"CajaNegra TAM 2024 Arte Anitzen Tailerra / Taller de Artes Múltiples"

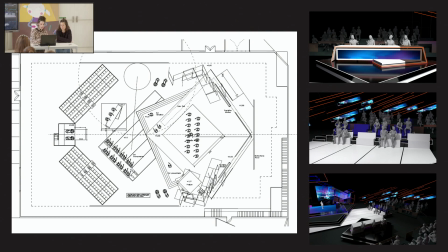Pero sí que es verdad que tenemos la representación de este cubo que se nos ha roto en dos mitades y nos crean este envoltorio del escenario central que nos permitía jugar a eso.
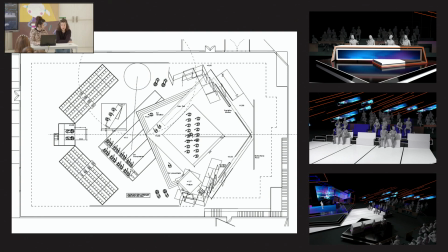Además, este proyecto en concreto se diseñó en poquísimo tiempo. O sea, poquísimo tiempo, tranquilamente, dos semanas, tres, es muy poco, muy poco. Estamos hablando de muchas horas al día trabajando y llega un momento que tienes que presentar. O sea, no es como cuando estás estudiando que dices, no, no me presento, no. Aquí tienes que presentar. Y hay que presentar y lo mejor que puedas, pero tienes que presentar.
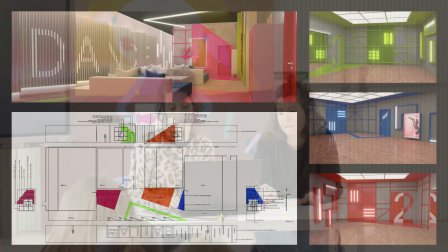Y luego también la dificultad de este programa es que, aparte de Plató, pero evidentemente también tenía esa parte de diseño de casetas,
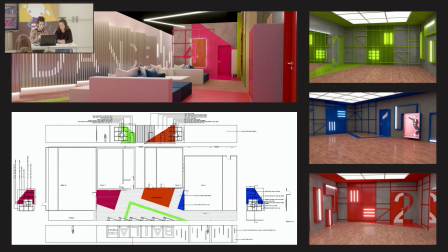que tienen ensayos, que hacen intervenciones, los concursantes que tienen una sala para estar distendidos o lo que sea. La dificultad eran dos platos, uno de mil metros cuadrados y el otro no me acuerdo si eran 500 o una cosa así, pero vamos, que una barbaridad de espacio era enorme y eso en tres semanas la verdad que se los vino cuesta arriba.
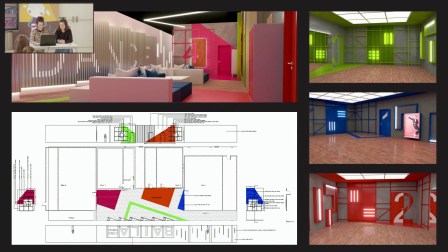Luego merecidas vacaciones. Luego este es un primer render que presentamos,
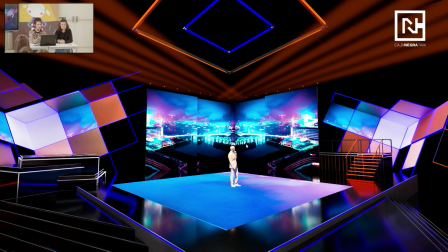os ponemos esto porque en este primer render que se veía todo, los materiales que íbamos a utilizar, propusimos para que fuera más dinámico todos los bailes que iban presentando, propusimos que tuvieran varios elementos que les permitieran diferentes alturas.
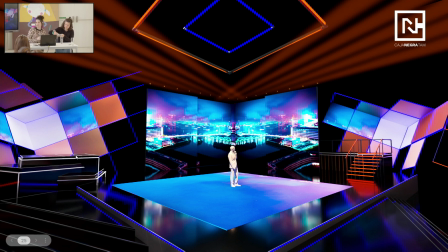Por ejemplo, un pódium a este lado, que podrían salir del pódium y ir al centro del escenario, o por ejemplo una pasarela con escaleras que les permitía eso. estar en una pasarela, hacer una canción más lírica,
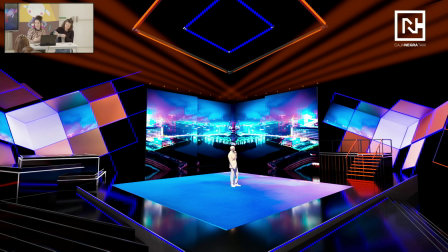bajar las escaleras, ya os podéis imaginar que ya viene dado así la dramaturgia de la coreografía. ¿Qué pasó? Que esto, todo el material se lo entregas a producción y luego se lo mandas a construcción. Construcción empieza con el presupuesto, el presupuesto de lo que tú te has imaginado que quizás, pues, te has venido arriba. y hay que ajustarse a un presupuesto entonces, bueno, pues oye, vuelves unos pasitos para atrás vuelves unos pasitos para atrás y vuelves a llamar a la realizadora al realizador, lo que sea oye, que hay que volver a revisar esto que hay que hacer sus pertinentes recortes
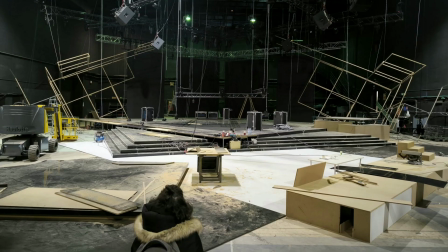nosotros ahora os vamos a enseñar una imagen de la implantación de esto, ¿vale?
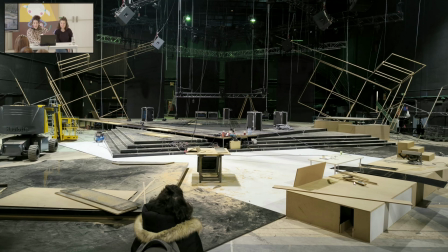estábamos en medio de la construcción aquí, ¿no? Lo que hicimos para recortar fue, aparte de achicar algún espacio que otro, bajarle de altura, sobre todo también a todo lo que era el escenario central,
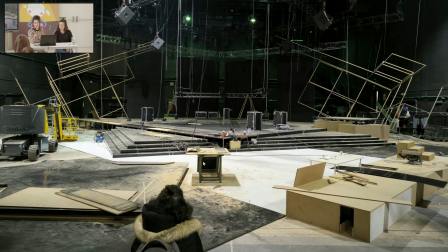pero el gran cambio que hicimos fue, las dos alturas que os he nombrado para toda la dramaturgia lírica de las coreografías, al final nos quedamos solo con uno, con un podio más bajito del que teníamos diseñado, pero nos sirvió también para que ellos tuvieran una altura y se usa mucho, tienen un recurso, era una buena solución.